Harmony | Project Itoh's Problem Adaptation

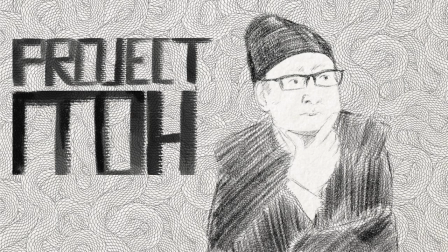0s
Project Ito was an award-winning sci-fi novelist taken away in the infancy of his bright career.
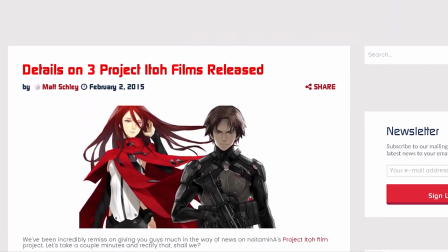5s
This work became part of Noita Min-A's Movie Project, a trilogy of movies set each at a different studio.
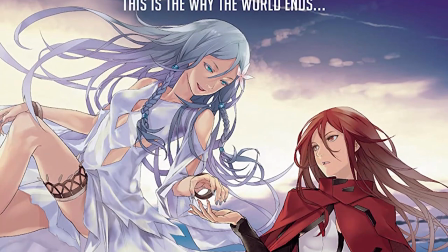13s
Today we're talking about Harmony at 4C. Now they got some legendary talent on this.
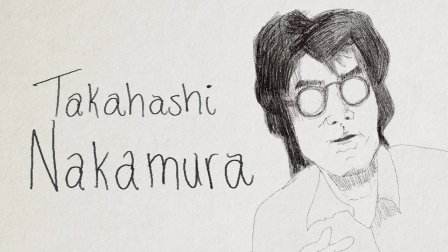18s
We've got the returning Michael Ayres and Takashi Nakamura, who is one of the inspirations behind the creator of the said studio.
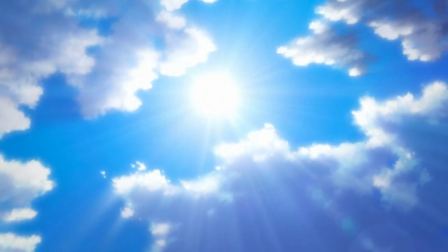25s
There's a ton of potential here, but I can also see it as an example of a compromised production and the caveats that come with that.
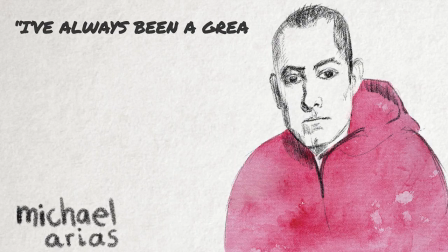32s
I've always been a great admirer of Nakamura's work.
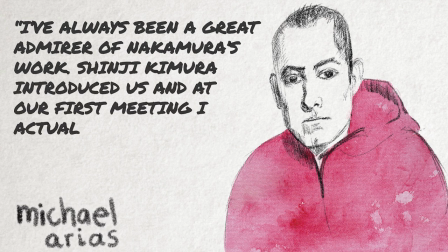36s
Shinji Kumura introduced us at our first meeting and I actually had him sign a DVD of Tree of Palm.
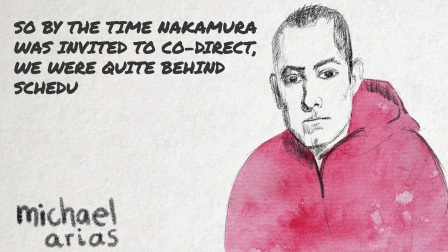42s
So by the time Nakamura was invited to co-direct, we were quite behind schedule. I didn't have the luxury of planning how to divide our tasks. It was kind of a shotgun marriage, to be honest, but I still think he's a genius. Michael was approached first for Genocidal Organ by Fuji Television.
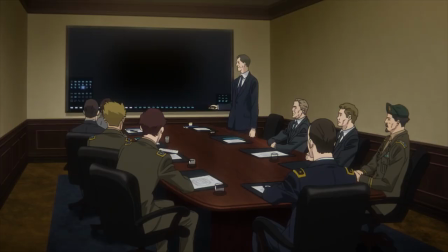58s
He declined, though, as it wasn't really his thing.
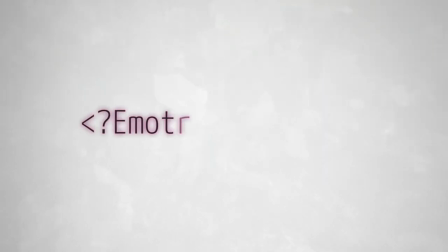61s
He's not a huge fan of that sort of military stuff, but he was a huge fan of Harmony, a novel he'd spent years trying to make into a live-action film. So there was a bit of reshuffling and boom. Ayers is now the lead of the Harmony project. However, that came at a cost. They had a year and a half to animate a whole two-hour movie, barely nine months on the script and pre-production.
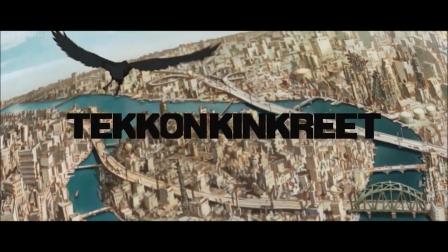81s
When you think back to Tekon, they had basically double the full production time for what was a shorter film, and they struggled to hit that deadline.
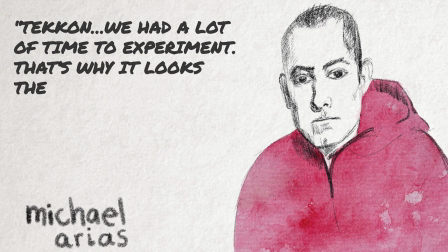89s
In Tekken, we had a lot of time to experiment. That's why it looks the way it does. We got to do anything we wanted to do.
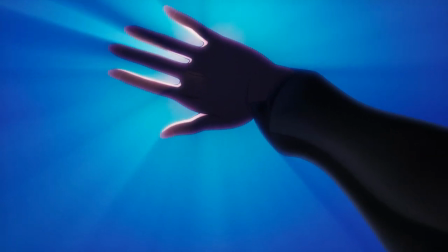96s
There's definitely a lot of growing pains here, and they're apparent from the first action set piece. For one, it's quite standard as far as these action scenes go in movies.
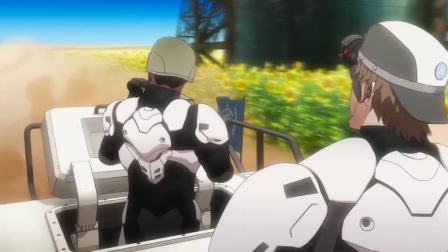104s
The movie itself doesn't actually have a lot of action sequences either, so I thought they might have, you know, tried to make it really pop,
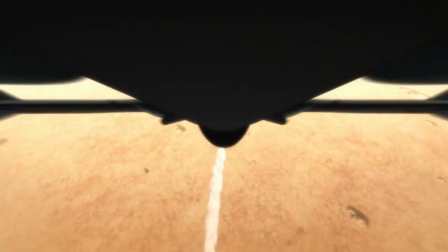110s
but I think this is just the issue, the situation they were in the issues come around sort of with the unevenness let's say the cgi in the film
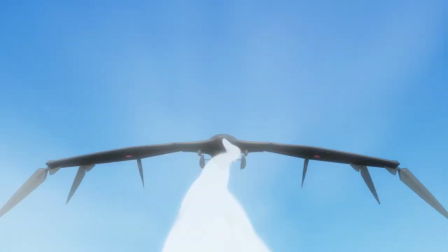118s
i'd say it's distracting that they have shots of 2d people and
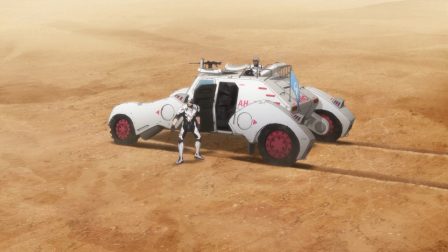123s
jump to 3d back to 2d and i don't think it should be really because
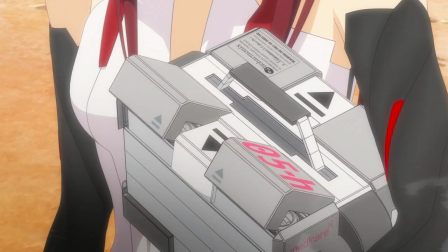127s
it's not like michael isn't good at this like he's literally very prolific and honestly one of the greats at cg emerging in seamless ways if you look
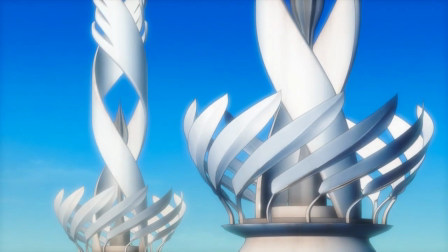136s
at like to conkin street and i i still say there's there's a lot of good stuff in here the vehicles and objects are definitely an improvement
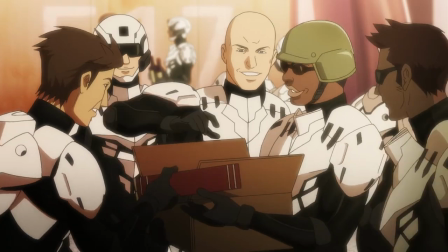143s
over like the prior anime movie but when it comes to the model of the characters once again yeah 4C just isn't up to the task in this
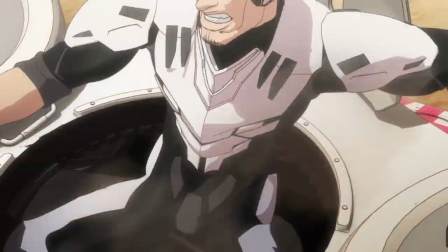149s
instance especially when it's in the forefront of the shot it's confusing why specifically this shot out of all the surrounding ones is CGI instead of 2D but
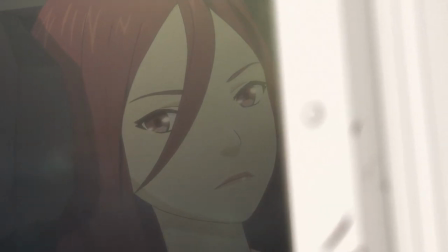158s
the answer is obviously time motive because there are definitely shots that excel in this instance this isn't a CGI is bad take it's always definitely been
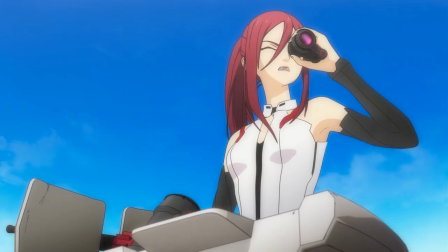166s
part of 4C's work it's just that they're not quite as experienced as some elements and when you're against the clock it just isn't going to help you
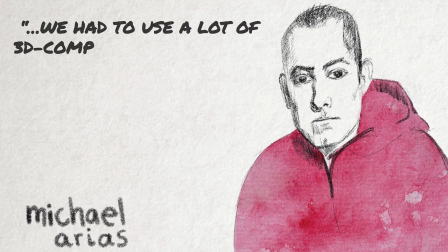173s
they're overstretching their capabilities basically we had to use a lot of cg computer graphics just because we didn't have a lot of time to execute along compared to the traditional animation we were trying to do the best with what we had that's part of it the other part is working with a different group of people different
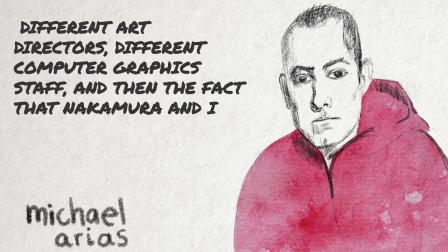189s
art directors different computer graphics staff and then the staff that nakamura and i have different tastes okay yeah some so there's some
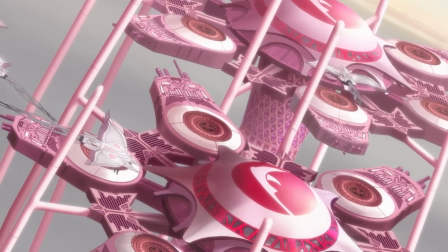197s
like awkwardly placed cgi what else is new in anime well in terms of the art direction there is a quite artificial look which is definitely an intentional decision
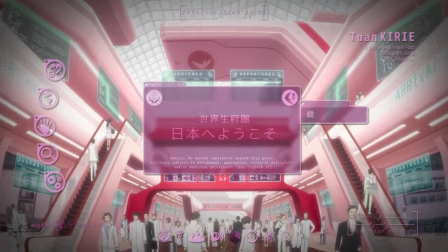205s
i find a bit tiring on the eyes though garish to say the least with all the synthetic like pink bolstering worlds and it's pushed further
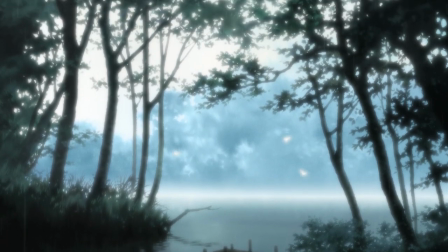214s
when it's contrasted with the sort of more natural hand-painted backgrounds my issue is that we do spend a lot of time in these more
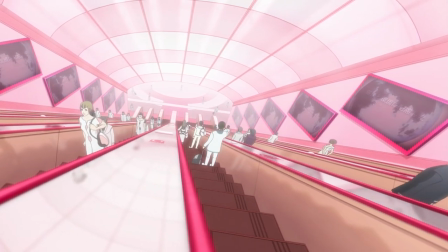220s
artificial elements and they kind of get boring to look at you know for a sci-fi setting isn't particularly awe-inducing.
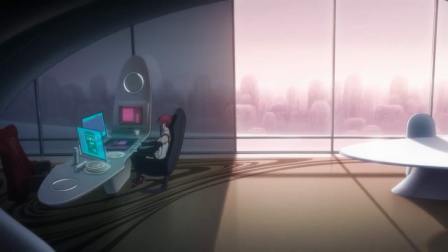226s
It's very monotone, kind of like monotonous. And a lot of it looks quite similar.
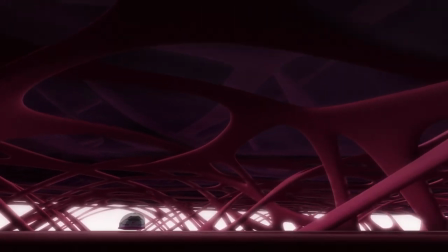232s
And I guess that could be intentional, but it doesn't make it for like an interesting settings, especially when most of the movies is just characters talking in those locations.
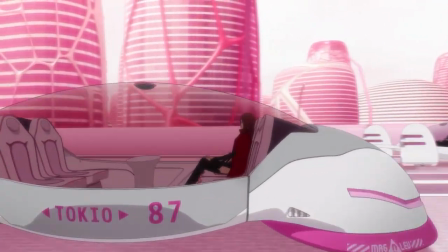240s
So they really need to stand out in some way to give you something. And certainly there's a lot of like camera motion, just like in its glow and soft blow happening around.
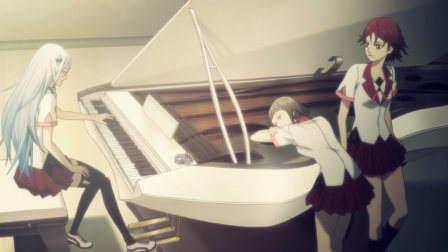247s
Though a lot of that's kind of minor, I would say I have more problem with the way the camera is used.
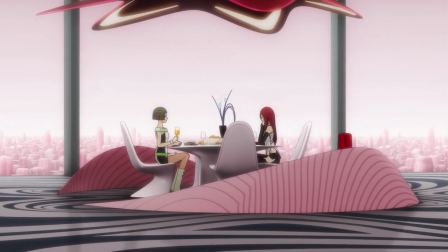252s
It's kind of tacky. There's a lot of swaying and rotations because of the 3D setting. They're really trying to push that.
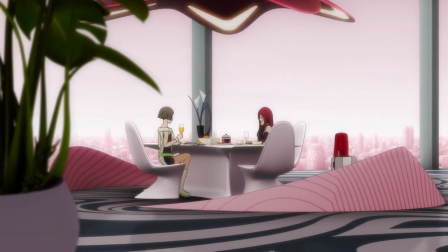258s
But just for like no particular reason. A lot of it is just sort of to fill time.
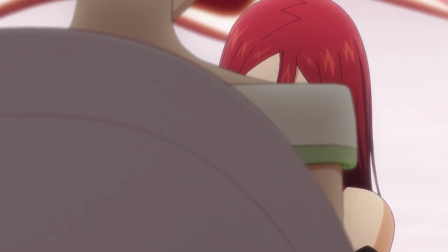263s
And if I had to guess, Nakamura's animators at times just couldn't keep up with the amount of cuts they needed to do.
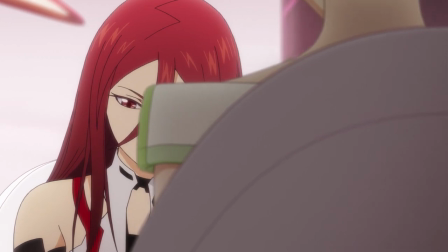268s
So they found ways to like move around and avoid having to animate characters for specific shots.
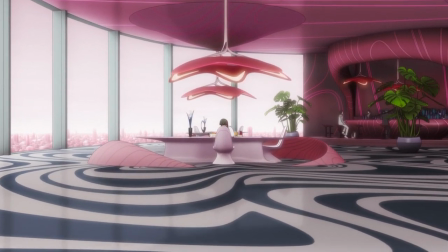275s
I kind of sympathize with them because it's not necessarily always the easiest way to find new ways to relay characters going back and forth, sitting down,
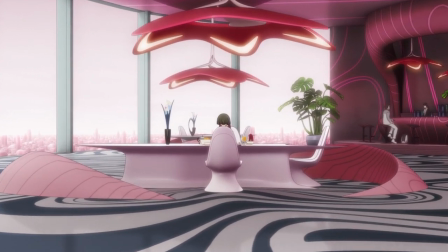281s
giving the same sort of exposition of their philosophies.
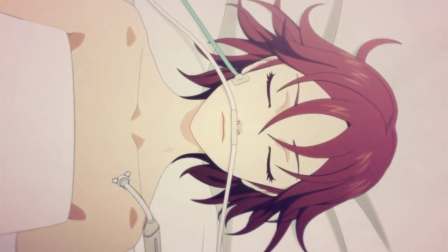284s
In that instance, Harmony is pretty safe in its style there, though there are certainly moments where it might mix it up a little bit.
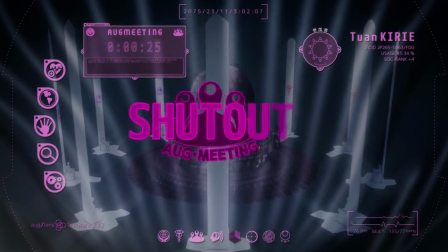291s
The online communication is pretty unique,
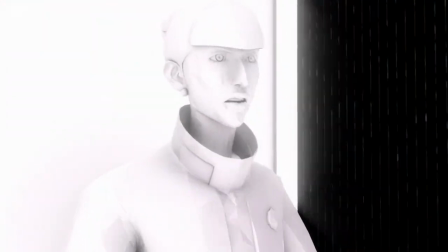294s
especially the way it shows the characters in this new dimension using these fractal effects, a sort of low poly model.
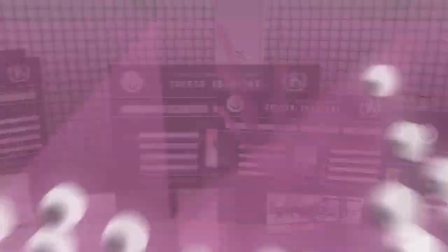301s
I think that's a fun distraction from the usual standard way we see everything,
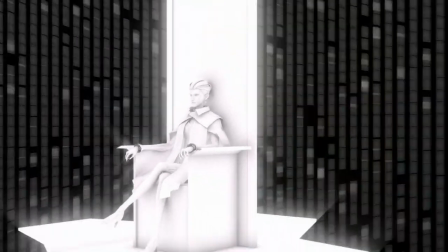306s
though I feel it could have also been done without a lot of the more like obnoxious zooms and moving of the camera.
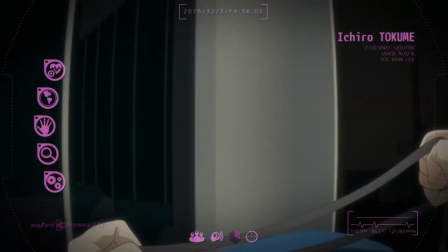311s
Moreover, while the talking sequences are not revolutionary, the interpersonal flashbacks do show what Nakamura is like best at.
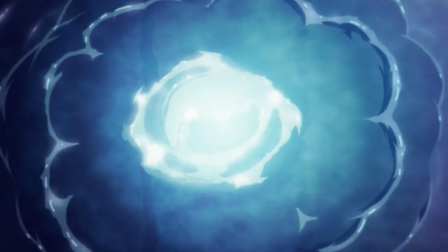320s
The character acting, the close-ups, the intimate motions between these people.
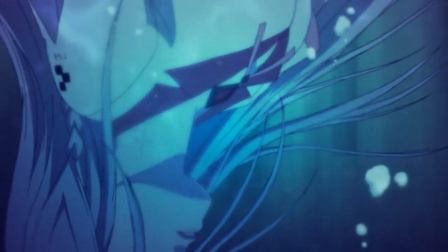324s
That's really wonderful bits of motion, quite frankly.
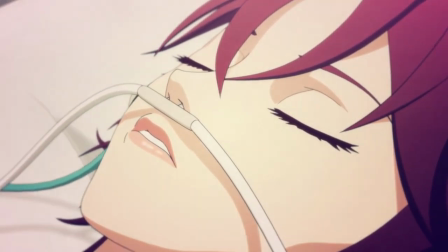327s
I feel for it because like there's something that Air says about like as a director, you never really know if you're making the right decisions, especially when you're moving this fast.
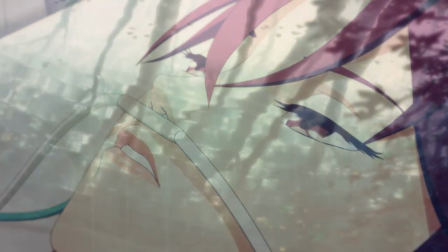334s
And you've got two different people with two very different like styles come together in one way especially when they have very strong style but
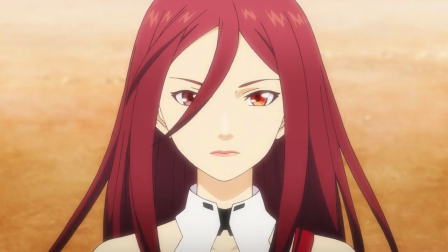343s
let's get really into the story it's kind of hard to approach it since the nature of this being like a pure sci-fi premise there's a bit to unpack
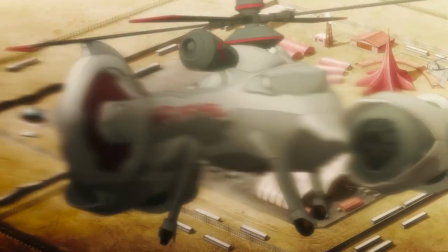351s
i guess so harmony gets takes a while for the plot to start going it spends a lot of time world building since it's a world where people don't
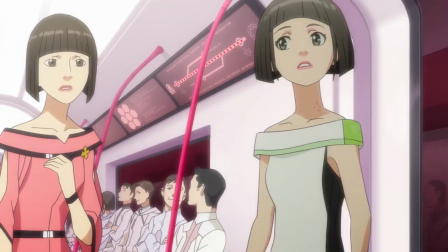357s
get sick or age as much but they live in like a complete nanny state and to quote them it kills you with kindness.
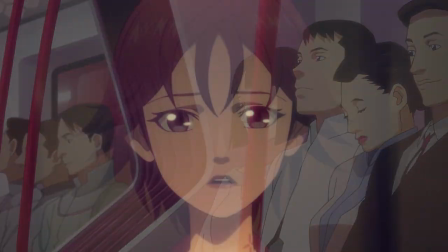364s
The only rebellion for a teenage girl is basically to decide if they can live or die.
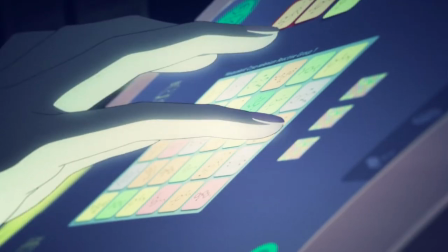368s
In a world affected by a pandemic, I can certainly see there being a worse way to live and having the biggest killers of all time being no longer a concern.
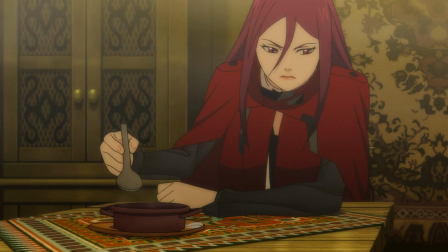376s
As long as you live in the right place, that is. Rich countries. And that's kind of underexplored in the movie,
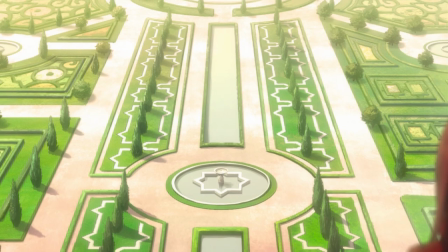381s
about how the concerns of the narrative are maybe not always about free will as it is about
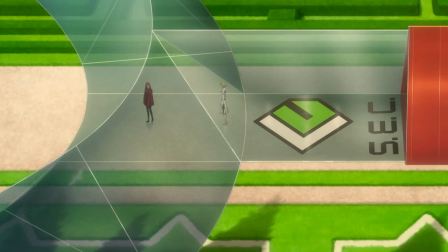386s
powerful companies having that much control over your life in the name of convenience,
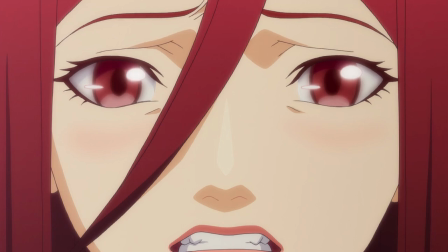391s
even when they get it wrong and that can lead to much worse situations. And it's not like they don't bring it up at all.
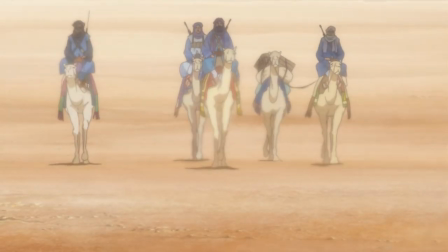398s
Imperialism is brought up by the outside nations in the first scene, saying that what they're doing is effectively fake humanitarianism.
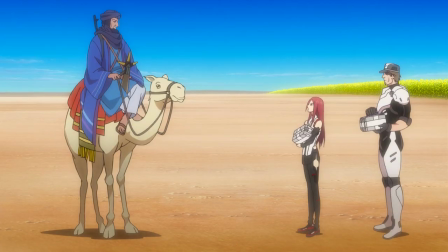405s
Well, the only way to protect themselves from illness is that they basically have to buy the tech to create the vaccines themselves.
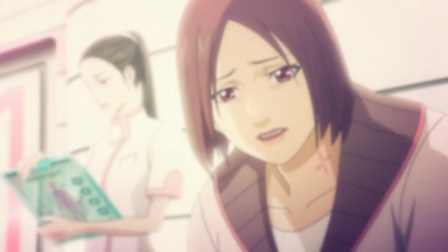410s
And I will say on one level, Ito does understand this stuff as he wrote this novel, being bedridden with cancer,
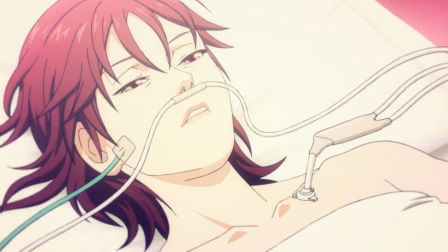417s
taking chemotherapy so i totally could understand that um this is probably a world that
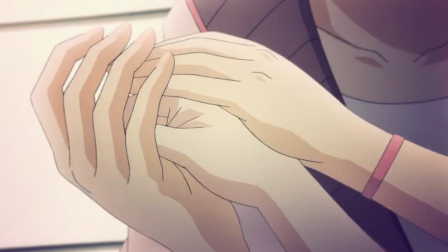422s
like he may have in some ways been attracted to and with the idea of the society that kills
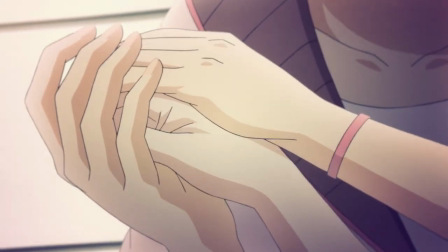427s
you with kindness it is quite underexplored in the movie there's certainly one level you can see the formality and all the rules um are not necessarily separate
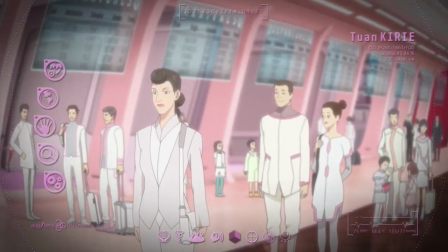435s
from like the modern gin and pan setting the character angst about being completely unrelated to a home country the boring fakeness and acceptance of um it's
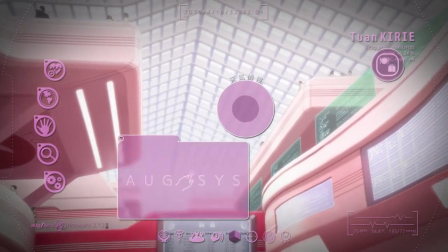443s
not something that she can go back to after seeing the world like i think you can see certainly amplifies with that position of it all on the other hand the main
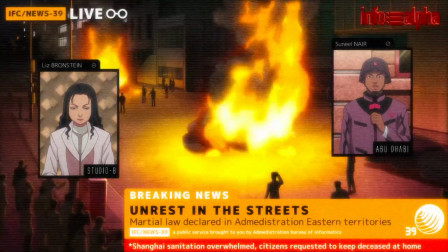450s
character almost fetishizes cultures that live outside of the tools that give them such privileges and the ones that make sure that they
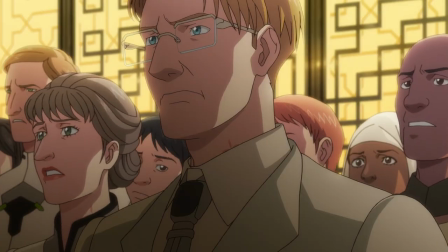458s
don't have to worry about death uh which is not not great the general coercion of the story isn't like gone into detail but the
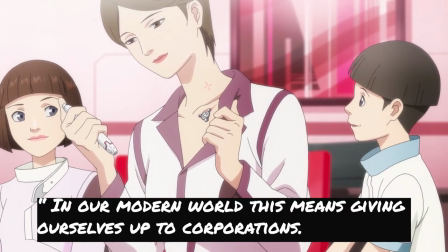465s
director knows it's there and has mentioned in an interview in our modern world this means uh giving ourselves up to corporations we are putting a lot of faith on
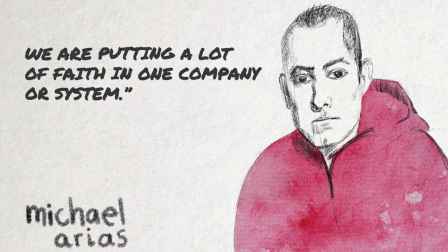473s
one company or system as you can see the movie that was a terrible idea Ultimately,
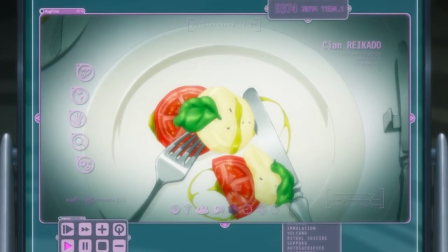477s
Harmony is about the conspiracy level plot stuff that takes main focus.
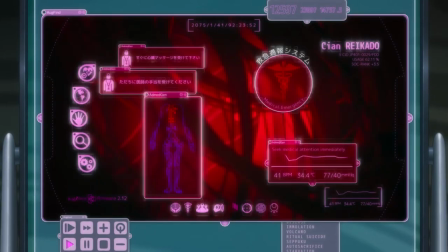483s
The whole setup that you get to is really fantastic, quite frankly. How blunt it is, how it's out of nowhere, it really hits you.